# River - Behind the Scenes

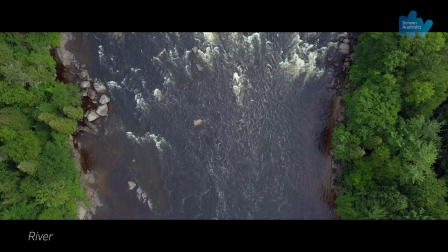With the film, how much was filmed by your team and how much was sourced by other means, news and media outlets, stock footage, things like that? We began pre-production on River the week that the first lockdowns were announced for COVID.
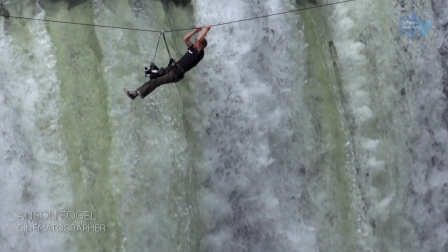So we had intended to shoot a lot more.
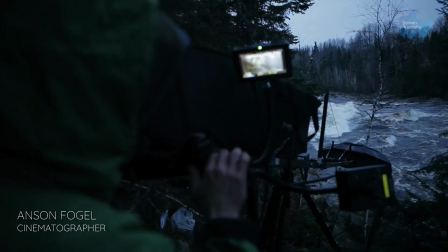What we found was that there was a whole lot of cinematographers that were also in lockdown and really not able to go and all shoots were being cancelled.
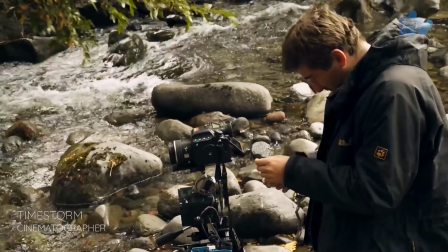So suddenly it was a whole lot of people with a whole lot of availability that could still go out into their own backyards wherever that was in the world and shoot material.
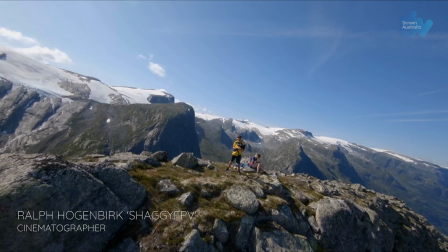So we actually commissioned a lot of people. What we found was that a lot of these people, because of the nature of the kind of work they do, had seen Mountain. Like, oh, my God, I saw that film. I loved it. I'd really love to be involved. So there was this really openness and willingness to be involved. There's a drone shot that is just incredible. How did you get the drone team to capture that shot and how many times did you attempt it to get the perfect shot?
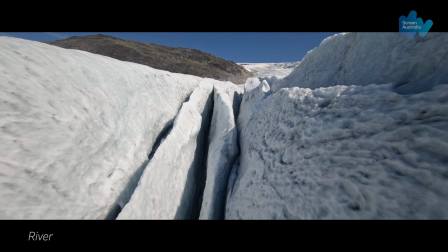So the drone pilot on that was a Dutch guy called Ralph Hogenberg and that particular shot was in Norway.
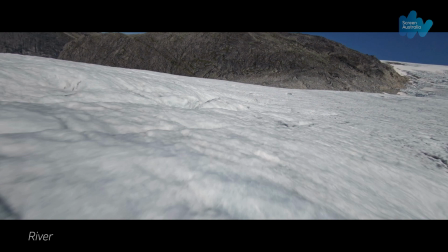And the thing that makes that drone cinematography really great is proximity flying.
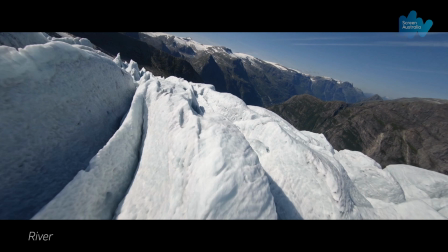Like the closer they can get to the surface and the thing that they're filming, the more of a rush, obviously, the audience gets.
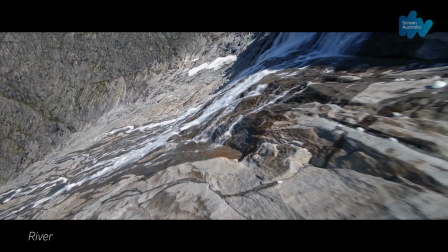And he's just really good at that. In the final film, it's set to this incredible piece of music.
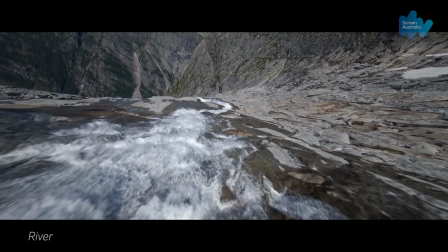It's set to the Bach Violin Concerto, which was originally written by Bach as a solo violin concerto.
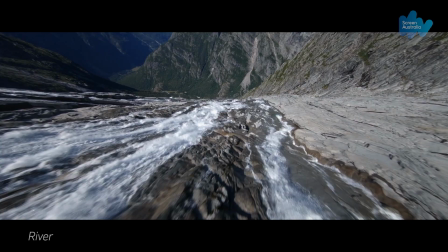And Richard Tongetti rearranged it to be for the whole orchestra.
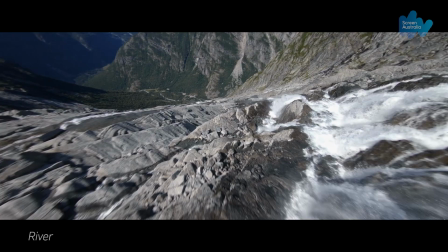I'd actually had a piece of Johnny Greenwood originally on that that I was like not wanting to let go of,
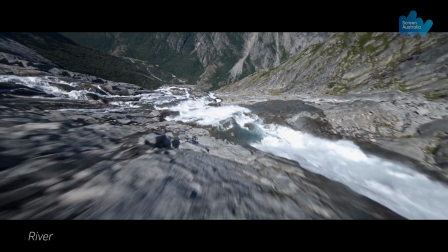but actually when Richard did this arrangement and put it there,
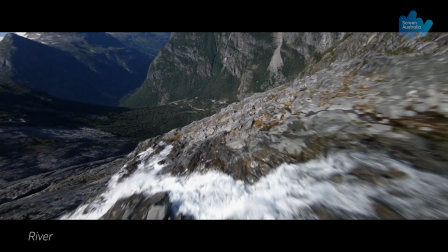it was the most extraordinary pairing of Bach to any kind of cinematography that I'd ever seen.
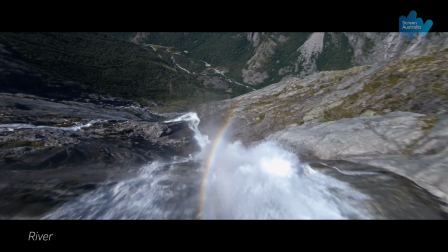And every time I watch it, I still get goosebumps.
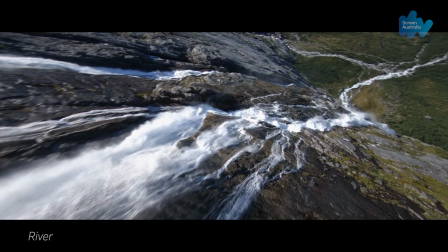It's a really amazing shot and it tells the story of rivers from Glacier as it's melting and then joining the river.
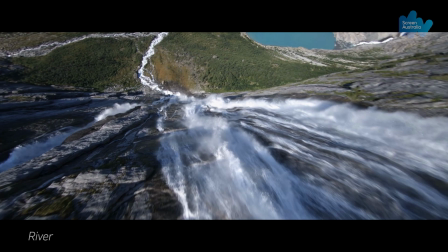It's a really special shot.
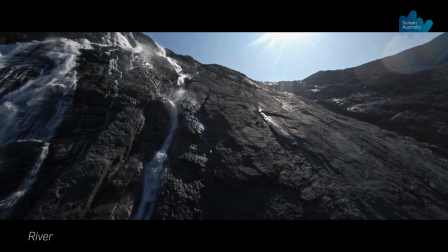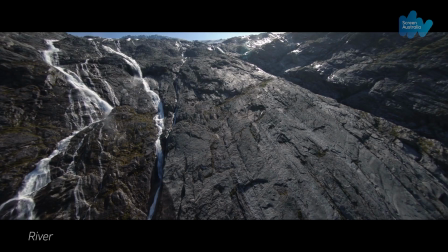Within the documentary, watching it, you really see the human impact on the environment and the rivers. What impact do you hope that your film will have, particularly, you know, for any kind of change going forward? I think we have a really clear objective with a project like this. It's similar to probably Robert McFarlane's work and his aim with his work.
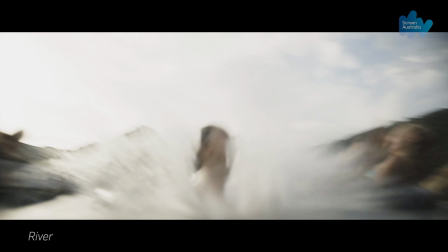It is to provide the audience with an encounter in nature so often so many of us in myself included you know
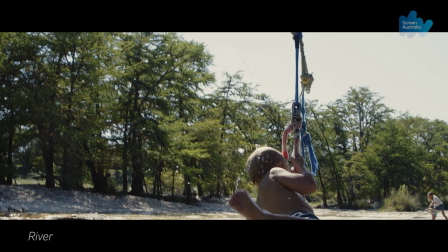sitting behind desks in front of computers and and and we don't connect with nature nearly as much as we should in the ways that we used to i think we have lost sight of the role that it plays in our lives and our survival and i think the recent floods in australia have kind of sadly reminded
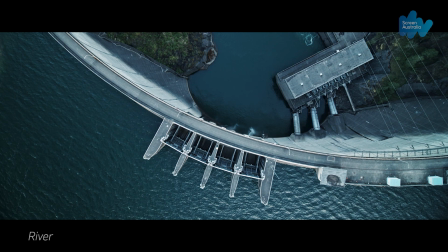us of of that we really are at the point a tipping point where we are shooting our own selves in the foot by stopping the flow of these
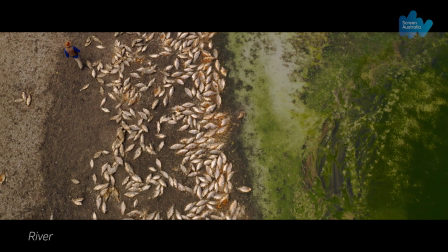natural sediments downriver by dams, etc. And we're doing extraordinary damage to the river systems that are actually keeping us alive.